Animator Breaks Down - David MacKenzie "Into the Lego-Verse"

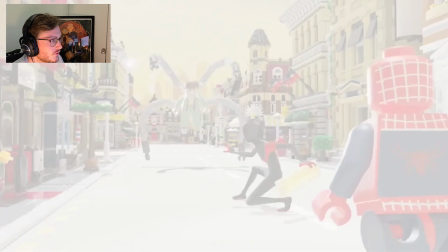16:25 But this, again, we do want to make it very clear when it comes around here.
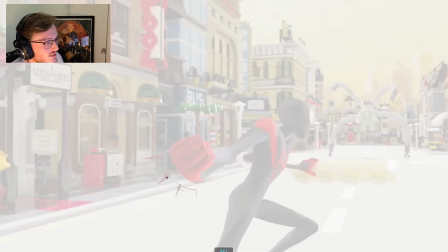16:31 I do feel at this point, this gesture gets slightly, this could feel a little clearer. It could be somewhere more here. And again, I think we could have pushed that foreshortening a bit more so that we really read all the little details that we got here.
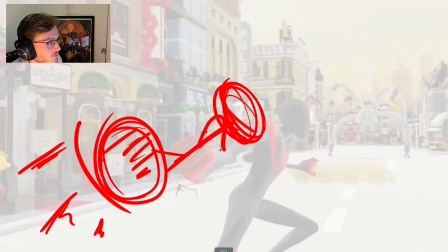16:48 So I think Miles could be slightly more, his head could be slightly more in the center of frame. I think we could really push
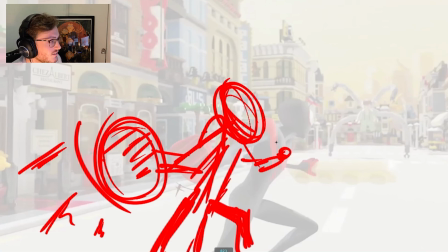17:02 some of that foreshortening. You see how small his hand is. And then again, Doc Ock would still be in that kind of frame where he is here.
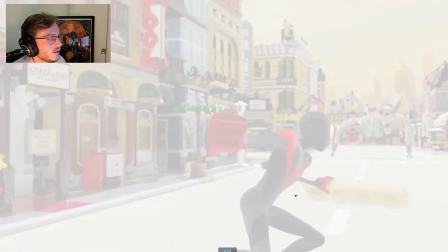17:18 This is really cool. I like, but then, so again, this is something I mentioned about contrast.
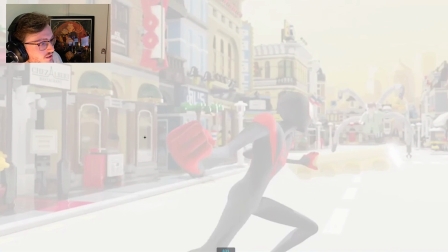17:23 So in our animation, we want to have enough contrast. So if we're slightly more in the left frame, we have more room to move right.
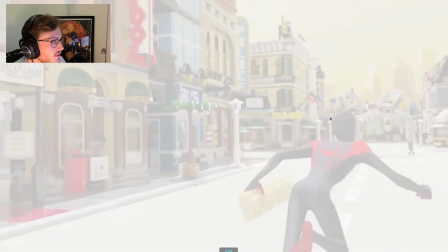17:29 And right now, he steps forward, and it's slightly cheated in frame.
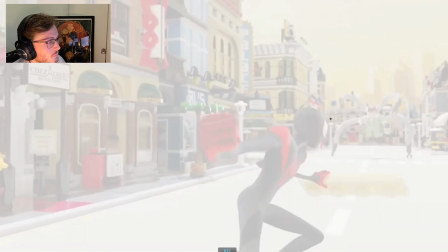17:36 But I think we could have more contrast if he had more room in this part here to move across screen right, and that made it feel more dynamic.
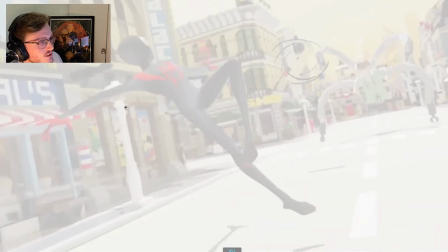17:44 So that when we push here, this is cool. So this composition is really nice.
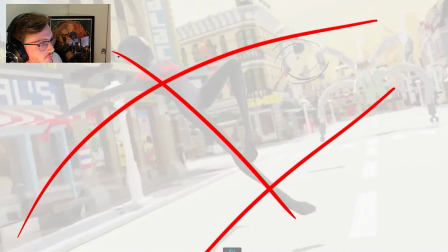17:49 It feels very dynamic. It kind of has this flow kind of going around. Kind of pushes in, which is nice.
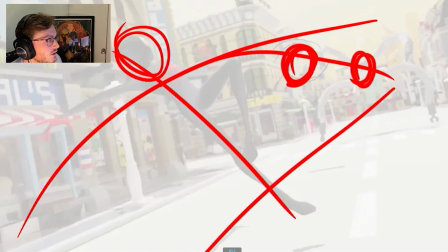17:56 And you see the composition reads the connection between him throwing what I believe is, yeah, he throws a brick. And you see that connection between the three here.
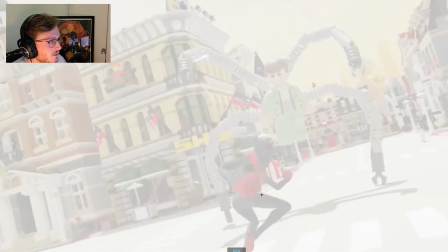18:12 And then again, right now the camera leads up before Spidey does, which makes it feel slightly more like a stage choreography.
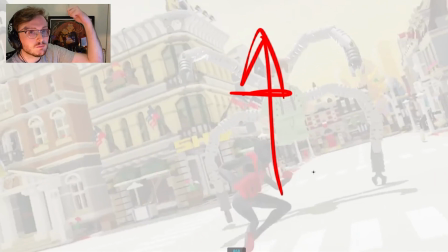18:21 So if anything, if the camera stayed lower and then Miles punches up and then the camera follows, that would have made it feel a little more natural.
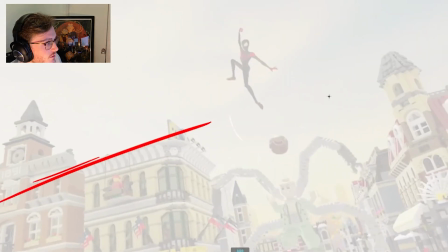18:30 But again, this composition is pretty cool. I love how everything kind of feels like it's pointing towards Miles here, which is really nice.
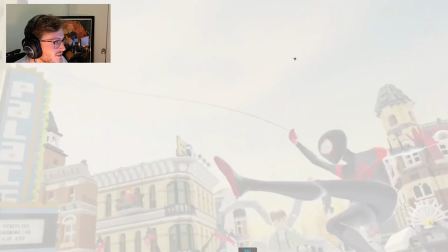18:40 And then he swings around, which is very cool.
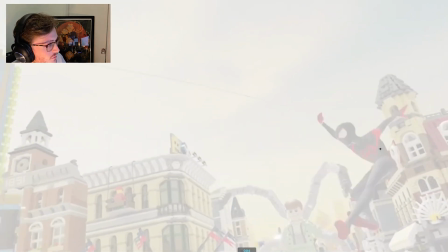18:46 And again, they favored the screen space so that you follow that motion,
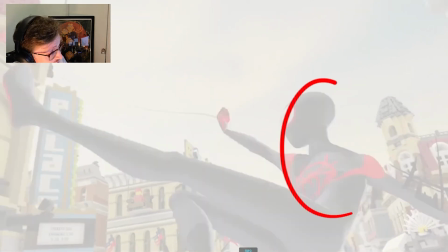18:51 but we favor the screen space so that it stays in this area for a little longer, so we read the action,
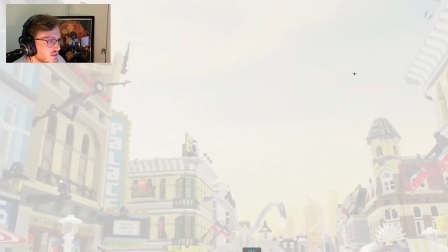18:56 and then it swings back round.
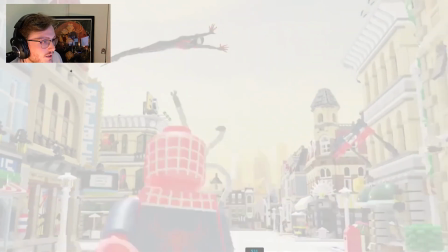19:02 And now we're pushing kind of around here so that we have this arc so that we read that gesture as well.
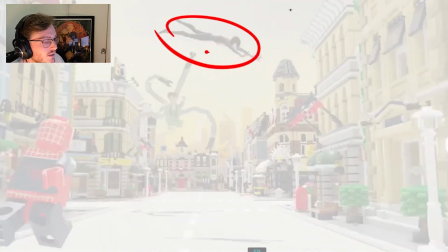19:09 And you can see his silhouette is nice and clear, so we read that, which is really nice.
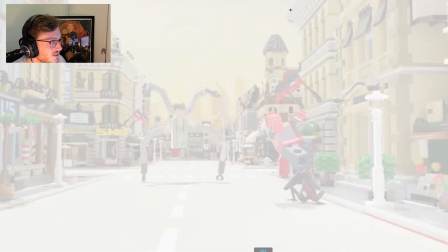19:14 And he jumps in, pushes up.
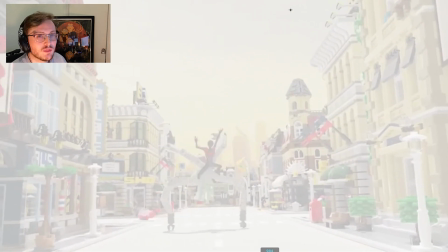19:18 At this point, this is one thing that maybe jumps for me most in terms of cinematography.
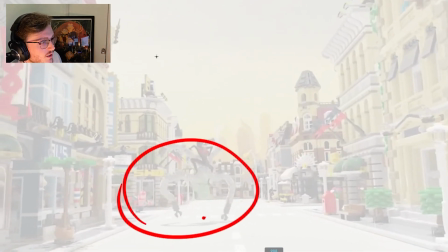19:25 But right now, all the action is going on down here. We have so much space over here that's not being used.
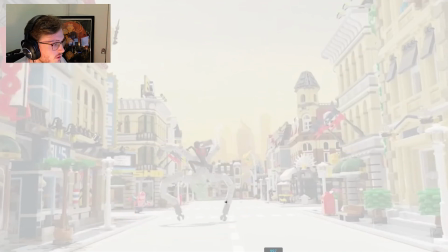19:31 So I personally, at this point, once we're closer in on the action,
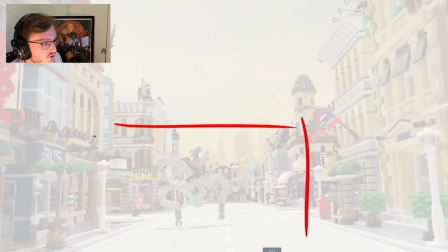19:36 I would have punched in a little sharper here, so that we're more in this kind of framing.
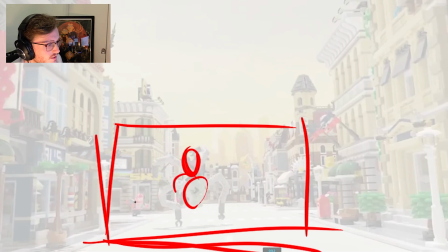19:43 And then we still get, we're still on the thirds and everything still feels nicely composed.
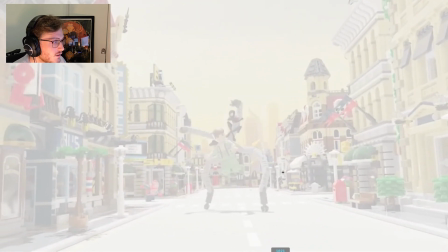19:50 so that we read all of this action, because it kind of gets a little bit lost with all the details in the back here. So I would have put that slightly more out of focus. And then this jump here would have then led to us punching out.
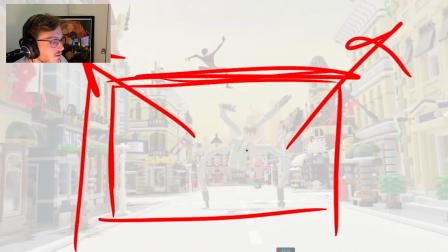20:07 So, you know, the framing could be more like here at this point. And then by this point, this is when we hit the framing that we have now.
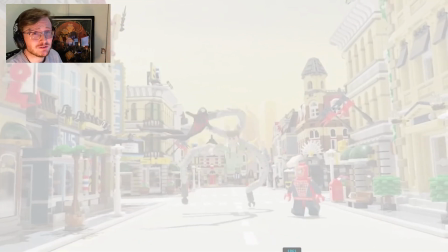20:18 I know this is turning more into like a critique section, but this is just my thoughts. And then we're going to break down all the good bits too. Don't worry, there's loads of great stuff in here.
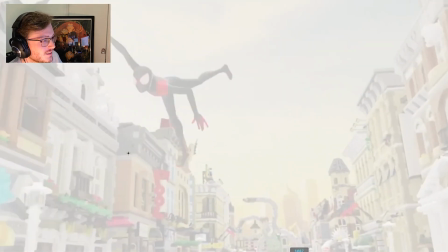20:28 And this is cool. And again, nicely and clear that we're reading the action of Miles.
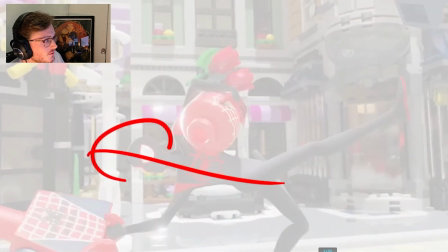20:40 And then this is all really fun. Again, he's playing around with the thirds here. He's kind of jumping between these 4 points.
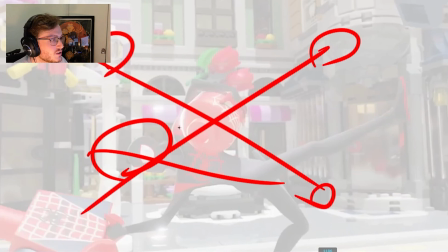20:46 He's kind of crossing between them.
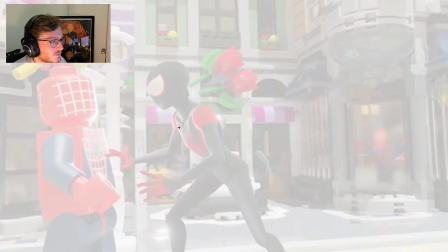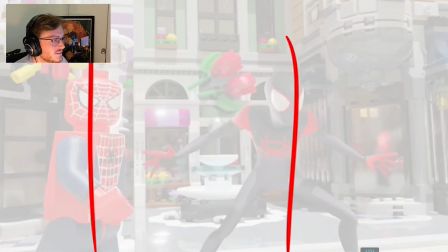20:54 See here? And then we're still hitting these thirds, which is nice. This is super dynamic.
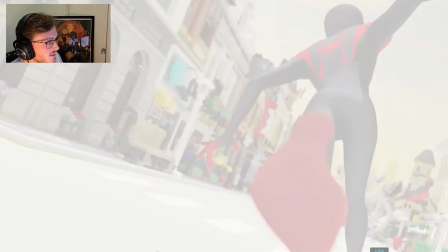21:01 This is where he's, again, playing more with the scaling. So can you see this foreshortening is awesome. I know I'm kind of touching on a different subject too quite early, but this is really nice. And you can see how the camera starts to tilt now.
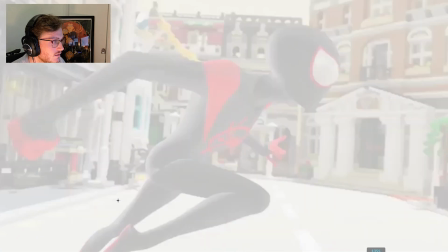21:12 We're getting this tilting action in the rotate Z, which makes it feel very dynamic.
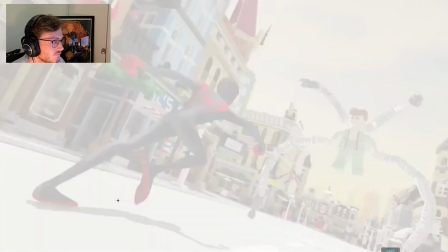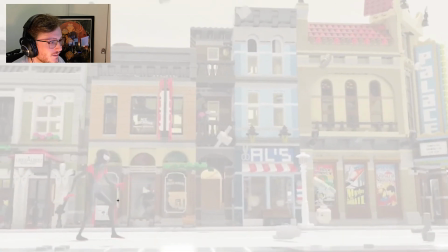21:25 Boom. And you get a nice little slow motion part there.
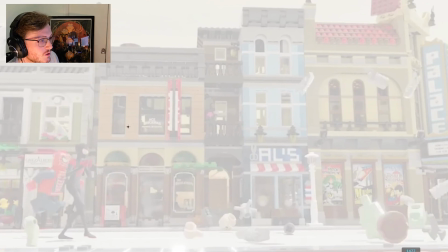21:31 And I like this framing where it's a little bit more profile. My only critique here is, so one thing when we're thinking about our staging is we should also consider the safety gate.
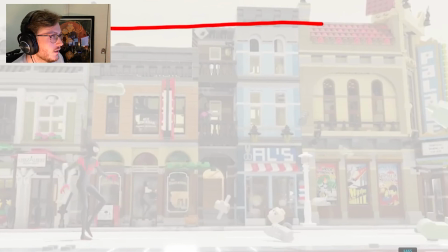21:43 And the safety gate is essentially a slightly smaller version of your frame.
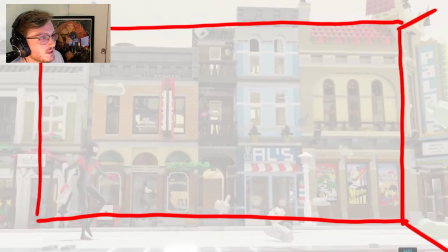21:52 And it sits just inside. So imagine when you're doing your compositions, this safety gate
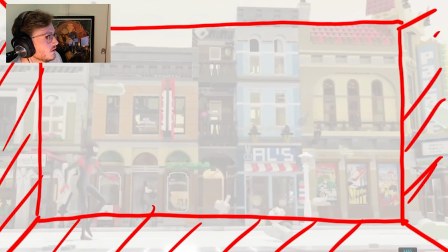22:00 area is the parts that you don't really want to start putting too much information in, because it starts to leave the frame. And we want to keep our composition centered. So here you can see how a lot of the horizon line and a lot of the foot action and all the contacts is outside of,
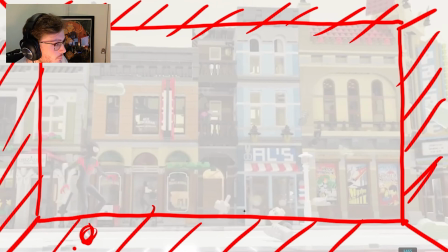22:20 it's like hitting inside this safety gate area. So personally, I would have brought the camera down slightly lower.
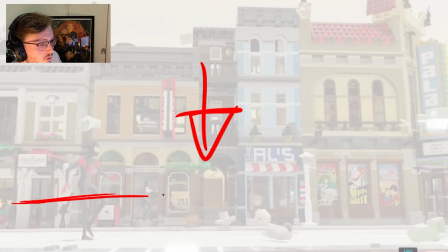22:27 That way our composition sits somewhere more here in terms of where the curb line is. And Miles would probably sit slightly more here. And that way it just gives us a little bit more room to breathe,
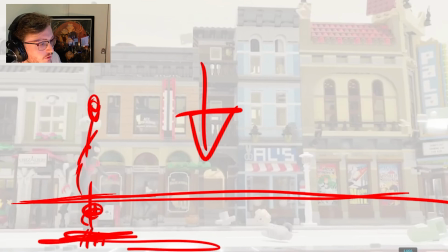22:41 where we have a bit more negative space here for the rest of the composition with the concrete.
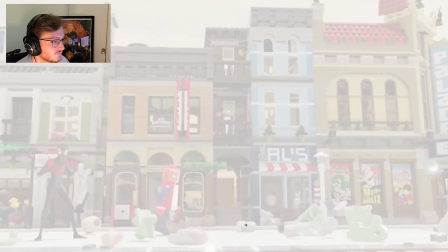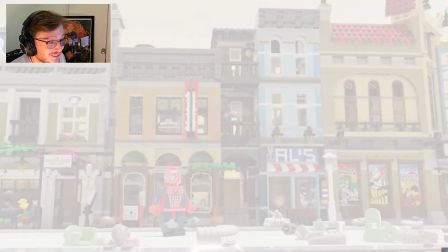22:53 Yeah, it's awesome. So those are my thoughts on the composition. Overall, really nicely staged.
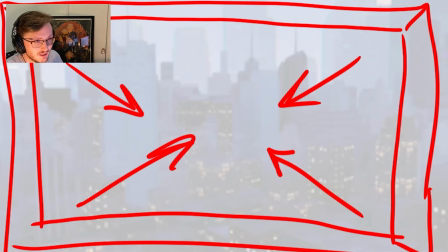23:00 A couple of things I think we could have tweaked to like just make it a little clearer and made it feel a little bit more natural, but overall, really awesome.
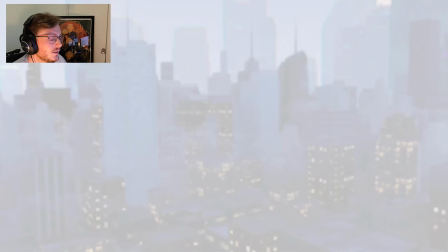23:11 One thing that David's done really well here is like the choreography play between where your eye should be looking and the beats in which things aren't moving, so that you read the action where it should be happening. So that's one thing that he's done particularly well, because there's 3 people fighting here, but yet you know where to look.
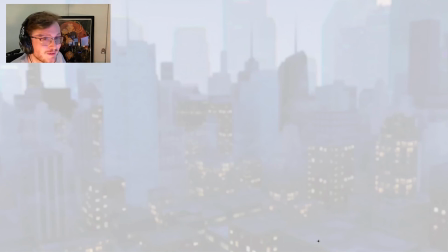23:29 So now we're going to look at it from every other aspect of animation.
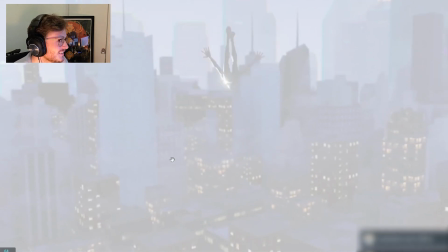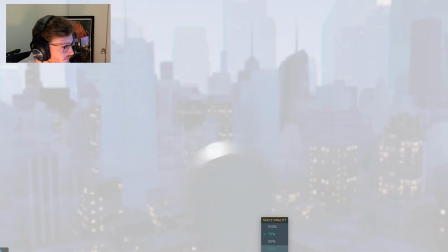23:41 So one thing that he's done very nicely here is, just drop down that shadow a little bit.
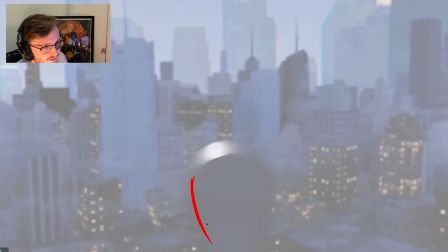23:51 So it doesn't help that the color, I mean, this is a lighting thing, but it would be nice to read the silhouette a little bit clearer here. But you can see that he started with a slightly bigger silhouette and it gets progressively smaller.
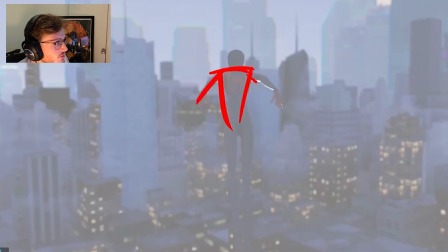24:06 You can see he's already stretching the volume of the character here, and it's not completely symmetrical. I mean, the legs feel slightly symmetrical here. I probably would have made one slightly more bent than the other just to break up that symmetry.
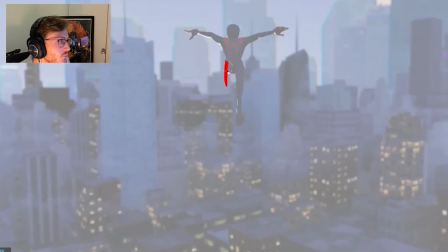24:25 There you go, and he's done that here. We do kind of lose a little bit of the leg's volume because you can only just about indicate which the back of the leg, like the actual length of the leg.